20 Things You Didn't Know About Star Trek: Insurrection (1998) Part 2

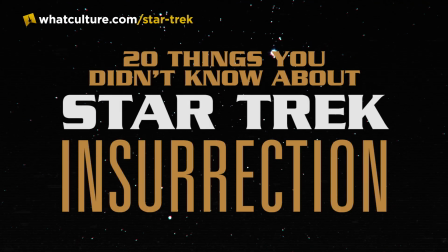[0:00]
Hello my friends and welcome back to part 2 of 20 things you didn't know about Star Trek Insurrection.
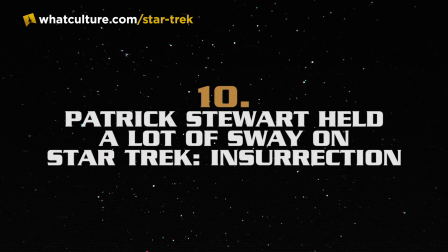[0:07]
I'm Sean Ferrick for Trek Culture and let's get straight to it. Number 10. Patrick Stewart held a lot of sway on Star Trek Insurrection.
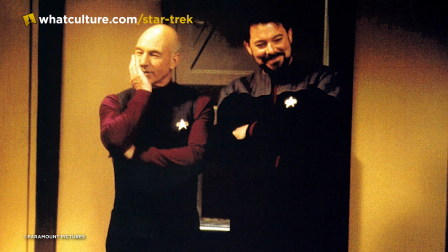[0:15]
After returning to the film franchise as a producer as well as an actor this time around, Patrick Stewart was able to influence the story of the film.
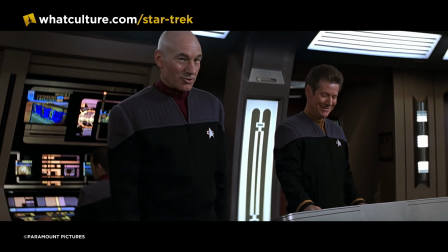[0:21]
This didn't cause issues so much as it added a series of delays to pre-production. This was due mainly to his suggestions for story ideas.
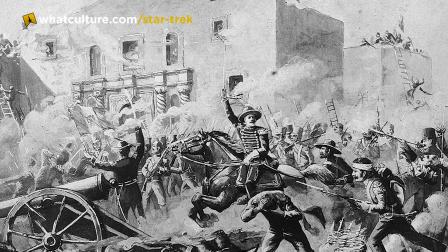[0:28]
One of his ideas, that the crew of the Enterprise-E defend the Baku village in the style similar to the Battle of the Alamo, was nixed from the film.
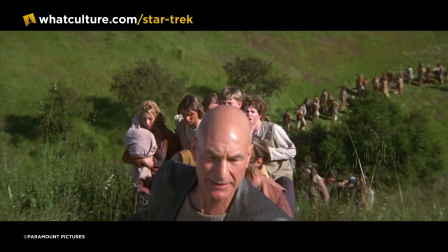[0:34]
It was deemed too logistically difficult and the original version of the villagers' flight into the hills was kept instead.
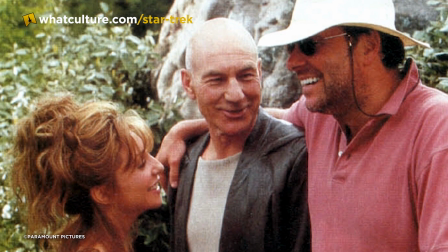[0:39]
The final version of the script was given to everyone bar Stuart, which made Rick Berman very nervous at this oversight.
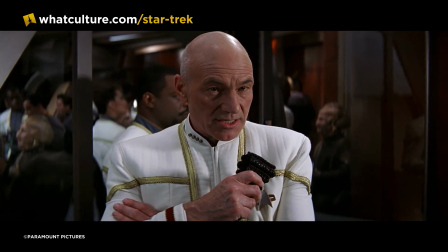[0:45]
He worried that this would make the man feel deliberately excluded. Thankfully, the first that he heard about it was when LeVar Burton called him to praise the script.
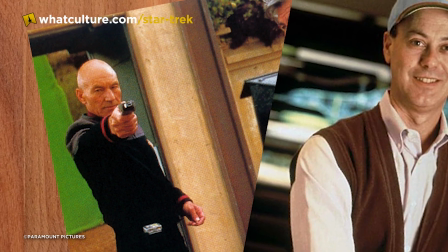[0:52]
He called a meeting with Michael Piller, who attended nervously, but the only further notes were on several lines of dialogue.
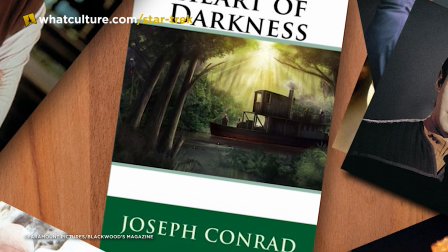[0:58]
Number 9 The Pitch Joseph Conrad's Heart of Darkness is many things, but light it is not.
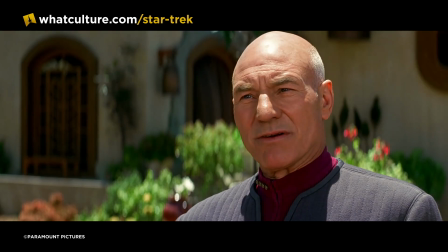[1:03]
So, when Rick Berman and Michael Pillar chose to use it as a jumping off point for the film that they wanted to be lighter in tone than what had come before, this left people scratching their heads a little.
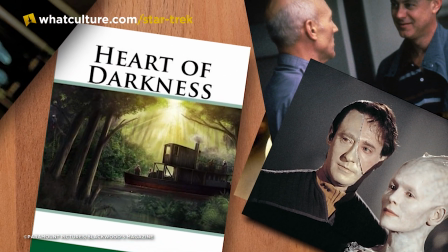[1:11]
To quote Pillar, they knew it would be foolish to out-borg the Borg and a curveball was needed to be thrown.
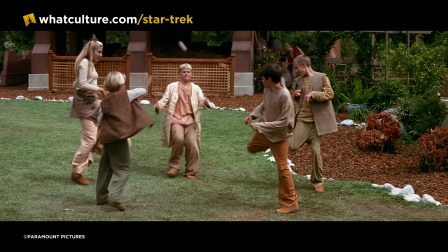[1:17]
In Heart of Darkness, a team is sent to retrieve a man who has gone mad at the jungle. In Heart of Lightness, as Pillar jokingly called it, Picard is sent to retrieve a friend of his from the academy.
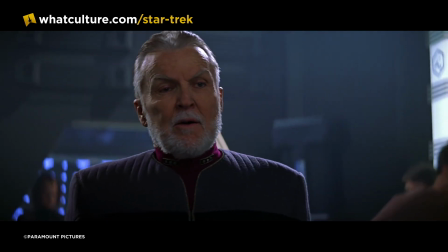[1:25]
He has apparently turned mutineer against Starfleet and is attacking ships in the Briar Patch.
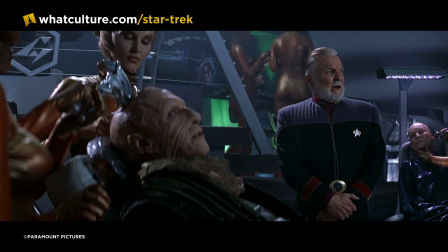[1:30]
When the Enterprise E arrives, they find that he looks exactly the same as Picard remembers him from all those years before.
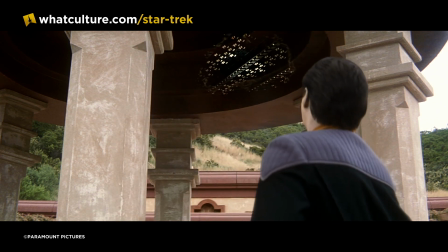[1:36]
This was the same Fountain of Youth premise that evolved into the Baku planet itself.
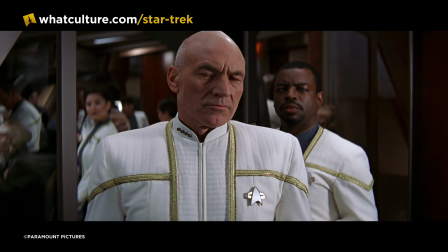[1:40]
The idea of Picard's Academy friend melted away though, eventually being replaced with a shady Starfleet Admiral instead.
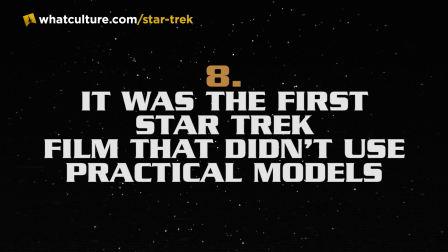[1:46]
8. It was the first Star Trek film that didn't use practical models Star Trek Insurrection was
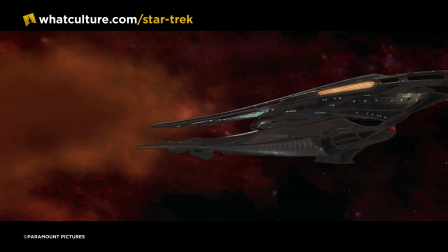[1:52]
the first film in which all of the space-based scenes in the franchise were achieved using CGI.
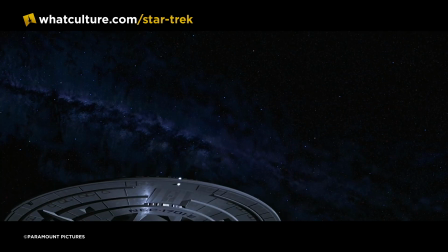[1:58]
Though a practical model of the Enterprise-E had been constructed for Star Trek First Contact, it was not used in this film save for reference photos to build the CGI model.
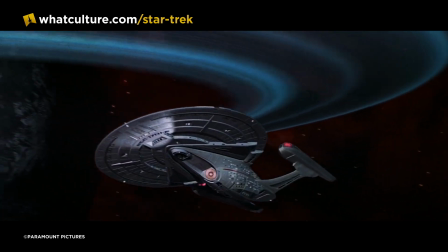[2:06]
The Enterprise-E is a mostly impressive construct, though the years have been a little unkind to it.
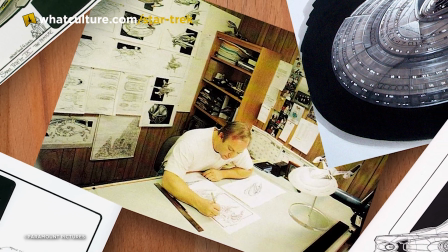[2:11]
At the time, it was cutting edge. It was designed by John Eves and built by Santa Barbara Studios, who also built the rest of the starships, the Sona, the Scout Ship and the Captain's Yacht.
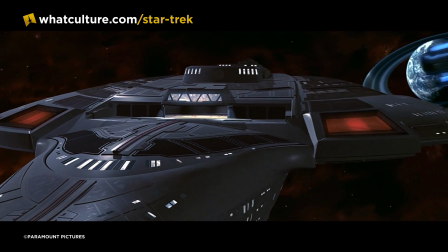[2:20]
However, they failed to archive the ships and they used their own software. The company has since gone out of business, which meant that the original designs were all but lost.
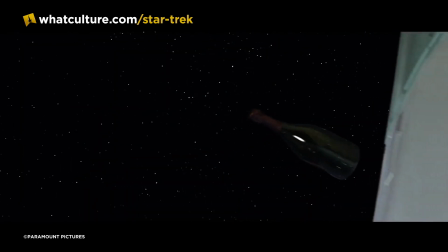[2:28]
They had also worked on elements of Deep Space Nine and Voyager, as well as the opening scene of the Enterprise B in the champagne bottle in Star Trek Generations.
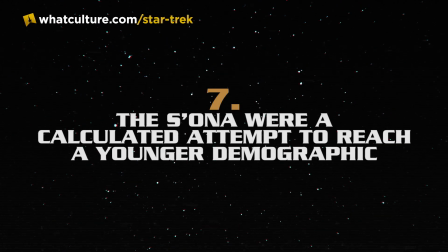[2:35]
Number 7. The Sona were a calculated attempt to reach a younger demographic.
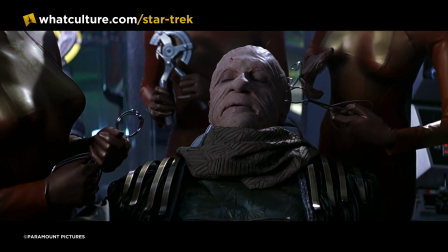[2:40]
The Sona, renamed from an earlier version that saw them called the Sony, appear in this film as the main villains.
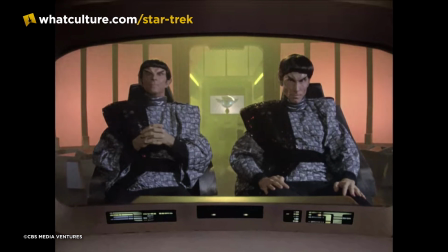[2:46]
The first draft had featured the Romulans, who at that time had not yet appeared in the movie franchise as a primary antagonist.
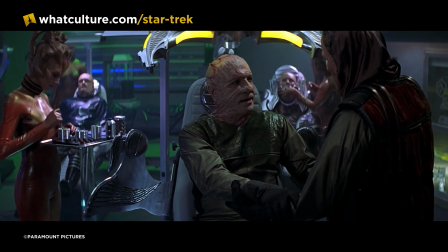[2:52]
However, the producers went cold on them with these new, younger villains taking their place. The Sona were hedonistic and loved life.
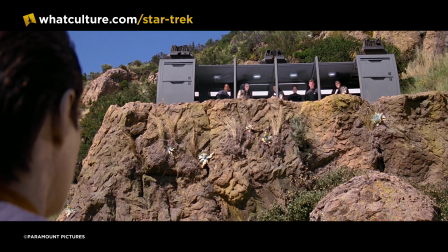[2:59]
A cut line from the script described them as loving wine, women and song. However, their obsession with enjoyment and the lost youth on the Baku planet led them to experiment with de-aging.
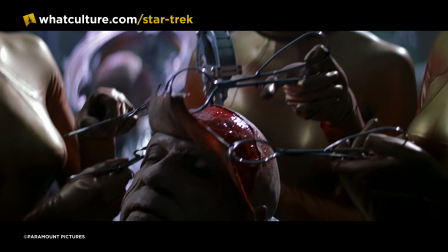[3:07]
The skin-stretching techniques were deliberate nods to plastic surgery culture.
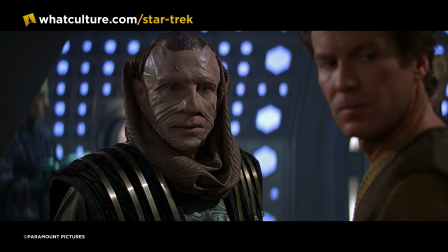[3:11]
Ironically, this meant that the filmmakers wanted to cast younger actors and age them, which in turn they believed would attract younger audiences to the film.
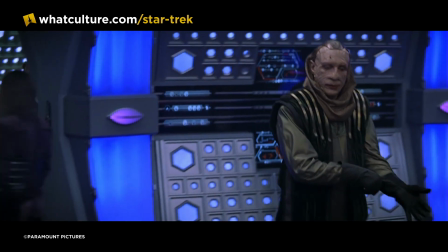[3:19]
It had varying levels of success. The film did do well on its initial weekend and for a couple of weeks after, but then quickly dropped off.
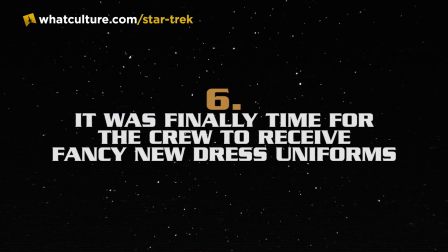[3:25]
6. It was finally time for the crew to receive fancy new dress uniforms.
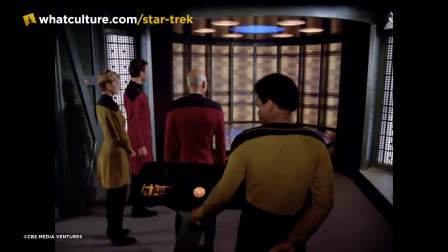[3:30]
The dress uniforms for the Next Generation crew were first introduced in the Season 1 episode Lonely Among Us,
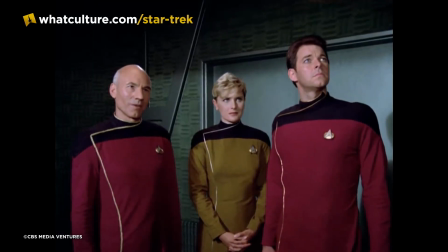[3:36]
serving as a variation of the regular coloured uniforms that the crew wore from week to week. This evolved, but only slightly, over the course of the show.
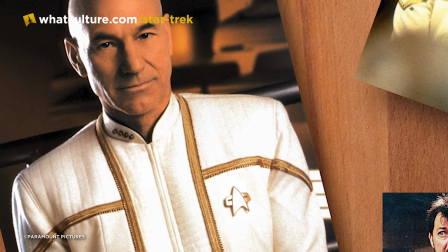[3:43]
For this film, costume designer Robert Blackman wanted to go slightly old school. His initial design for the insurrection uniforms was inspired by old naval ideas.
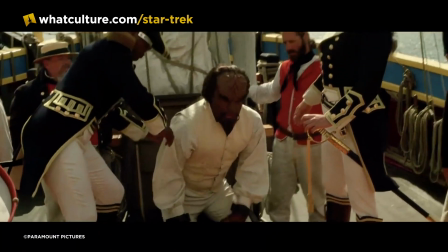[3:50]
The first scene for the next generation crew in Star Trek Generations saw them in a literal navy uniform and Blackman liked the blue jackets shorter and trim.
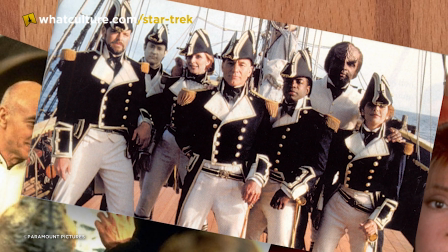[3:59]
However, once he sat down to really think about it, he turned on the idea altogether. Next, he came up with a colour palette for the film.
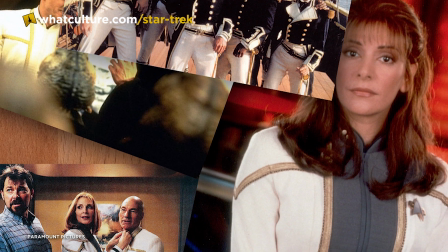[4:04]
He believed that white on black would always pop, no matter the situation.